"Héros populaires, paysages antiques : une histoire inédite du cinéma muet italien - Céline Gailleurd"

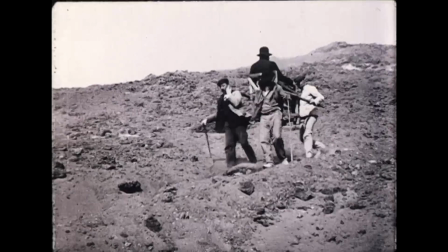Ici, dans De Naples au Vésuve, le rapport de domination est presque caricatural.
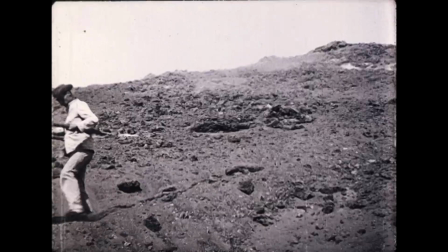Comme vous le voyez, des malheureux villageois transportent sur des chaises à porteurs
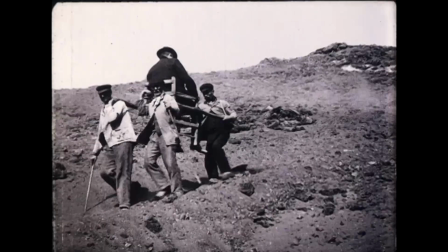des bourgeois désireux de faire l'ascension de l'Etna sans trop d'efforts.
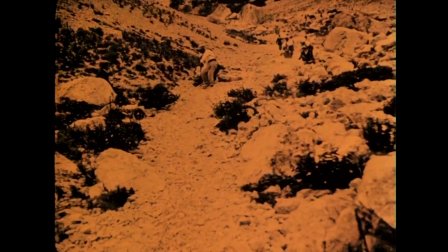Ensuite, dans Excursion dans les Abruzzes, hein, 1910 encore, il tire sur des pentes rocailleuses des touristes fortunés assis sur des luges.
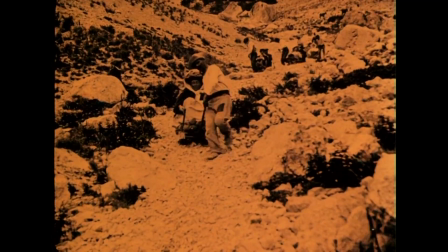Alors, l'opérateur porte-t-il un regard critique sur une société des loisirs naissante et les injustices qu'elle produit ?
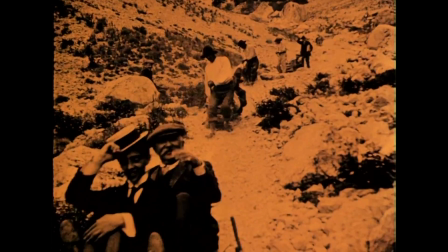C'est fort peu probable. Il est bien plus crédible que la scène lui semble pittoresque et somme toute fort acceptable.
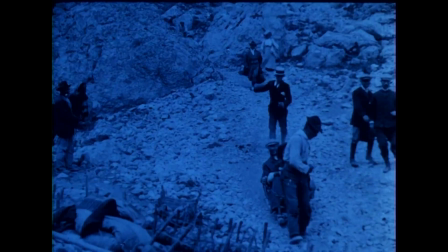Ce type de film est presque promotionnel d'une région. Il se compose d'ailleurs de beaux paysages, de cités riantes, de ruines sublimes.
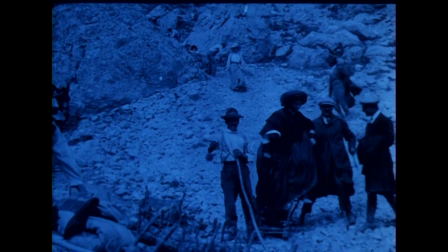Incontestablement, l'industrie touristique et l'industrie du cinéma, toutes deux naissantes, se nourrissent l'une l'autre.
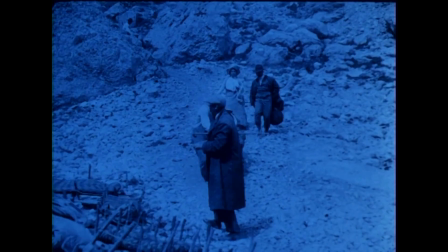Il n'en reste pas moins qu'on peut se demander comment le public populaire recevait, lui, de telles images. Alors, d'autres d'Alvéro, eux, sont centrés sur la description d'un métier, qu'il soit artisanal, résolument moderne ou pris dans une tension entre modernité et tradition, comme c'est le cas ici pour l'industrie de l'argile en Sicile.
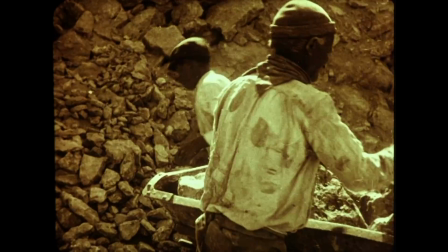Donc au début du film, vous allez voir, le jeu subtil du contre-jour transforme en ombre les silhouettes des mineurs qui extraient de l'argile.
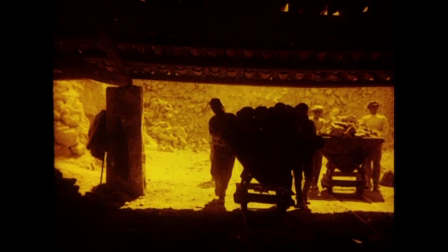Ces êtres fantomatiques, comme des damnés, sont condamnés à pousser éternellement ces petits wagons.
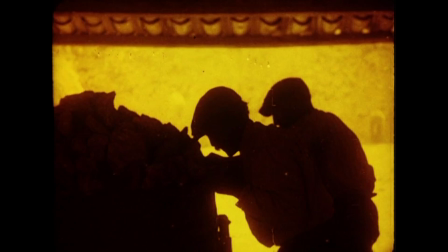En quelques images, à la fois belles et inquiétantes, on devine la dureté de leurs conditions de travail. Mais là encore, le film est trompeur, puisque de l'industrie, il n'en sera presque pas question.
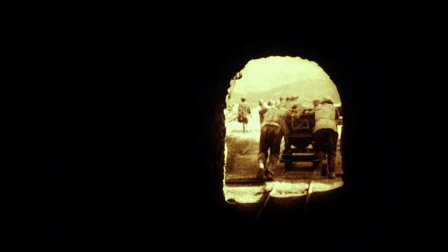C'est comme si toute cette misère servait in fine qu'à produire du beau.
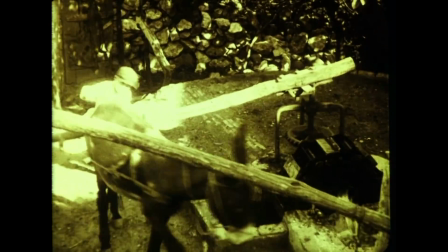Dans cette production documentaire, une des réalités sociales les plus marquantes à mes yeux est celle aussi qui montre le travail des enfants, souvent très jeunes.
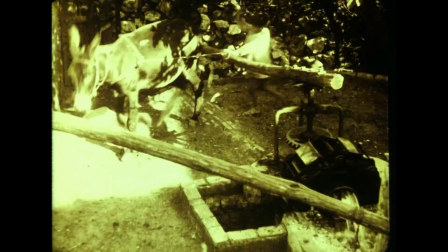Donc, ce qu'on voit quand on est immergé dans ces images,
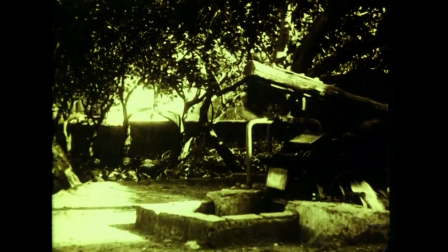c'est que le documentaire des premiers temps en Italie n'opère pas au sens où nous le connaissons aujourd'hui, c'est-à-dire dans sa capacité à dénoncer,
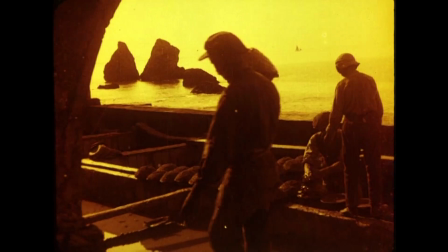voire même à démonter les mécanismes qui œuvrent à créer de la pauvreté,
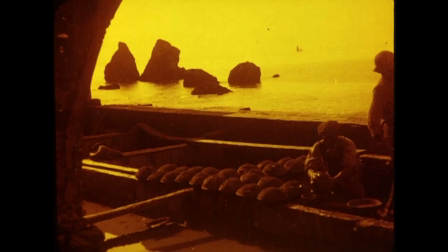la vulnérabilité humaine, l'exploitation, y sont décrites comme faisant partie à part entière du paysage italien.
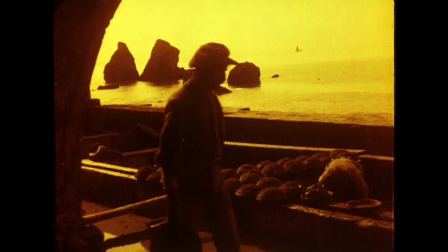Elles sont non seulement une des composantes, mais même une part romantique de son identité.
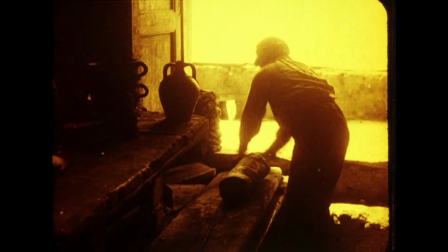Toujours souriant, capable de produire de l'artisanat avec rien,
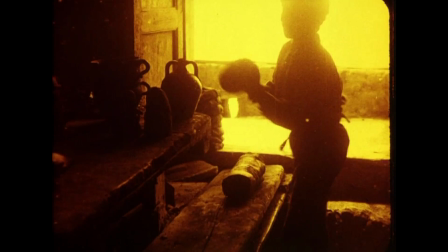ces plus démunis n'ont rien de menaçant, rien de revendicatif, ils n'affichent aucun désespoir, voire même, on pourrait dire que ces images enjoignent aux plus nécessiteux de ne pas se révolter, de considérer comme très acceptables leurs conditions. Après tout, ne sont-ils pas essentiels à ce beau pays qu'est l'Italie ? Alors, dans la toute jeune République, avec sa royauté et son aristocratie, il est évident qu'on n'imagine pas un seul instant que, voilà, dès le début des années 20, ce peuple pourra chercher dans le fascisme des alternatives absolument mortifères à cette misère. Nous allons voir à présent comment les fictions, elles, en employant des clichés tout autres, utilisent elles aussi la pauvreté à des fins de séduction. Alors, les toutes premières fictions tournées en Italie, donc à partir de 1905, puisque c'est à peu près 10 ans après la naissance du cinéma qu'on voit arriver la première fiction, elles laissent d'abord hors champ la misère sociale que traverse le pays, pour se consacrer principalement à des reconstitutions historiques et à des comédies. Et il faut attendre l'éclosion du mélodrame, et donc à peu près le début des années 10, ensuite l'entrée en guerre, l'entrée de l'Italie dans la Première Guerre mondiale, pour voir arriver des thèmes sociaux et pour les voir apparaître réellement à l'écran. Dans la droite ligne du décadentisme de D'Annunzio, le mélodrame bourgeois invente l'érotisme cinématographique. Il met principalement en scène les rituels mondains, la grande bourgeoisie, l'aristocratie. Le faste et la richesse sont au centre des récits, mais très souvent contrebalancés par le spectre de la déchéance qui attend héros et héroïnes au moindre faux pas. Et ce sont majoritairement les femmes qui sont les plus touchées, sombrant dans la pauvreté, les bas-fonds ou la prostitution. La Memoria dell'altro, ce film, donc en souvenir de l'autre, qui date de 1913, met en scène ce schéma de chute sociale. Ici, la plus célèbre actrice de théâtre de l'époque, Lida Borelli, y incarne une grande aviatrice qui, par amour fou pour un homme, renonce à sa profession, quitte l'Italie, va vivre à Paris avec lui et tombe dans la misère.
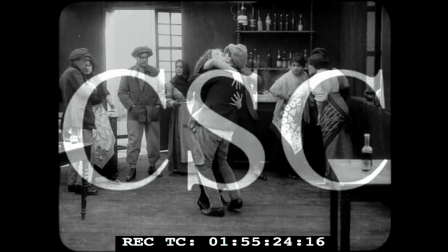Dans cet extrait, pour payer les médicaments de l'homme qu'elle aime,
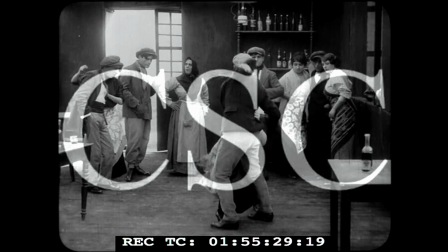la jeune femme se rend dans une taverne malfamée fréquentée par des apaches parisiens, en espérant y trouver du secours.
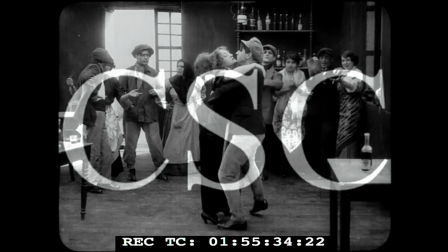Sa déchéance sociale atteint son point culminant lorsqu'elle entreprend une danse apache pour eux, cette sorte de valse chaloupée, sensuelle,
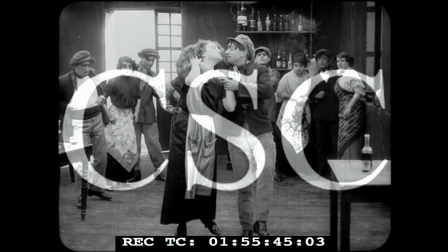outrageuse, qui fonctionne ici clairement comme métaphore de la prostitution.
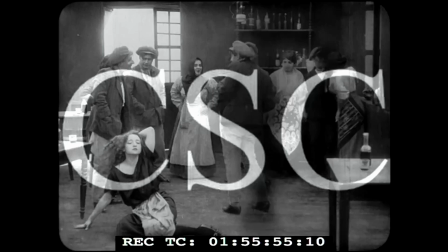Vous allez le voir, sa chute sur le sol incarne sa dégringolade sociale. Le personnage est désormais tout aussi déclassé, voire encore plus que ses malfrats qui applaudissent.
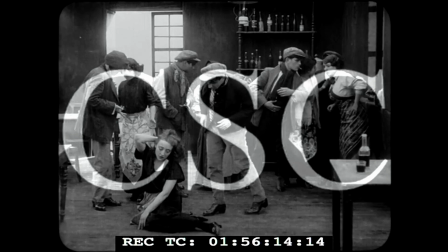Le fait que la scène se passe dans les bas-fonds parisiens est une façon de rendre romantique, exotique, sulfureuse la pauvreté,
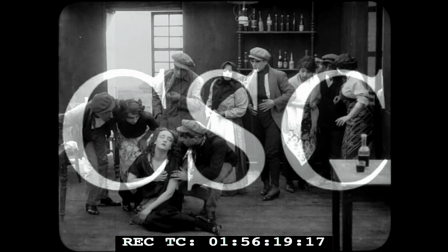sans avoir à montrer au même moment la réalité de la misère qui gangrène la société italienne.
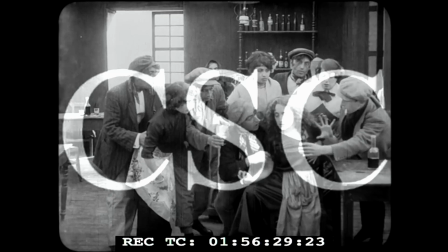L'univers des apaches parisiens, source de tous les fantasmes,
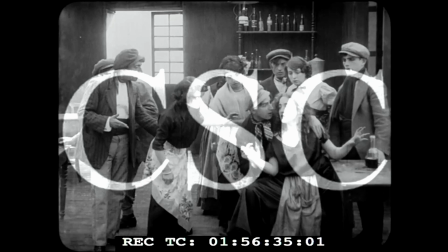permet de jouer des désirs et des peurs de transgression du public bourgeois que l'on s'efforçait alors d'attirer dans les cinémas.
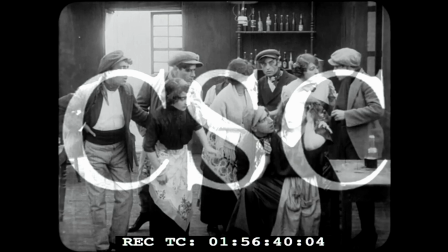Et ici, clairement, la misère sociale
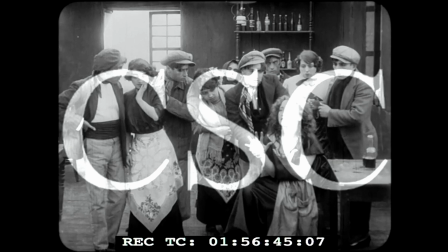devient le prétexte à une érotisation du corps féminin.
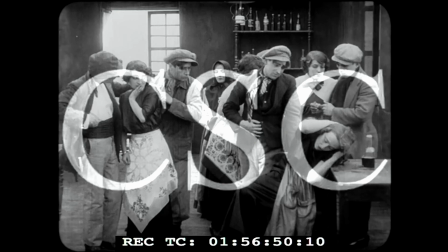Dans les trames de ces films, la misère sociale est aussi utilisée à des fins émotionnelles.
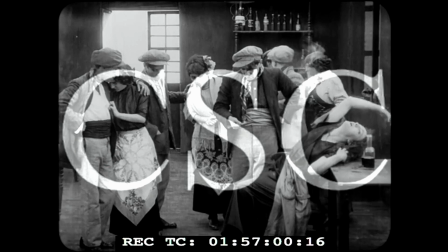Mais on voit bien, en fait, quand on accumule ces films, que les cinéastes l'exploitent avec une visée moralisatrice.
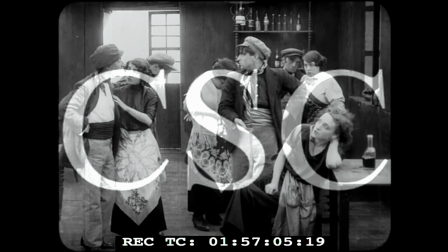Voilà ce qui vous attend si vous vous écartez du droit chemin. La misère, la pauvreté, la mort
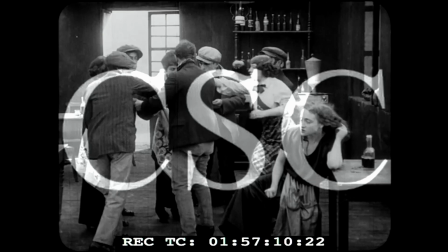semblent vouloir dire ces films aux femmes lorsque leur désir d'émancipation
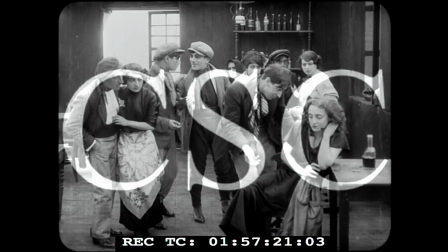porte atteinte aux lois du mariage et de la maternité dans cette Italie de l'entre-deux-guerres, marquée par une politique paternaliste. Ensuite, alors, lorsque la misère sociale touche les personnages masculins, c'est sur un mode bien différent. Dans L'Emigrante, Les Migrants, de 1915, l'acteur Ermetto Zacconi, qui était un véritable monstre sacré du théâtre italien de l'époque, interprète un père de famille déjà âgé qui émigre en Amérique pour fuir la pauvreté.
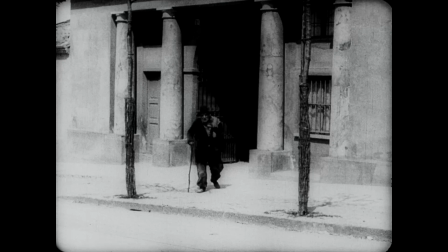Sur place, il trouve du travail comme ouvrier, mais la réalité qui l'attend est encore plus dure qu'en Italie.
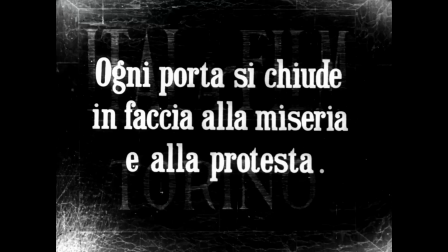Ses patrons l'exploitent. Les gros chantiers sont dangereux, inadaptés pour un homme déjà vieillissant.
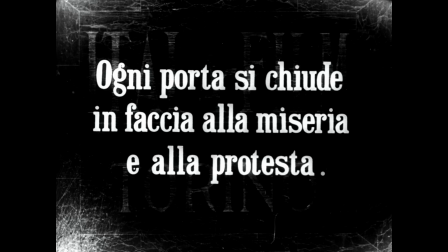Alors je traduis le carton. Toutes les portes se ferment face à la misère et à la contestation.
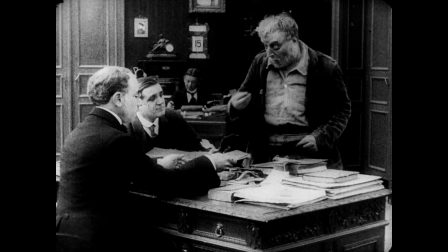À la suite d'un accident de travail, il est injustement licencié.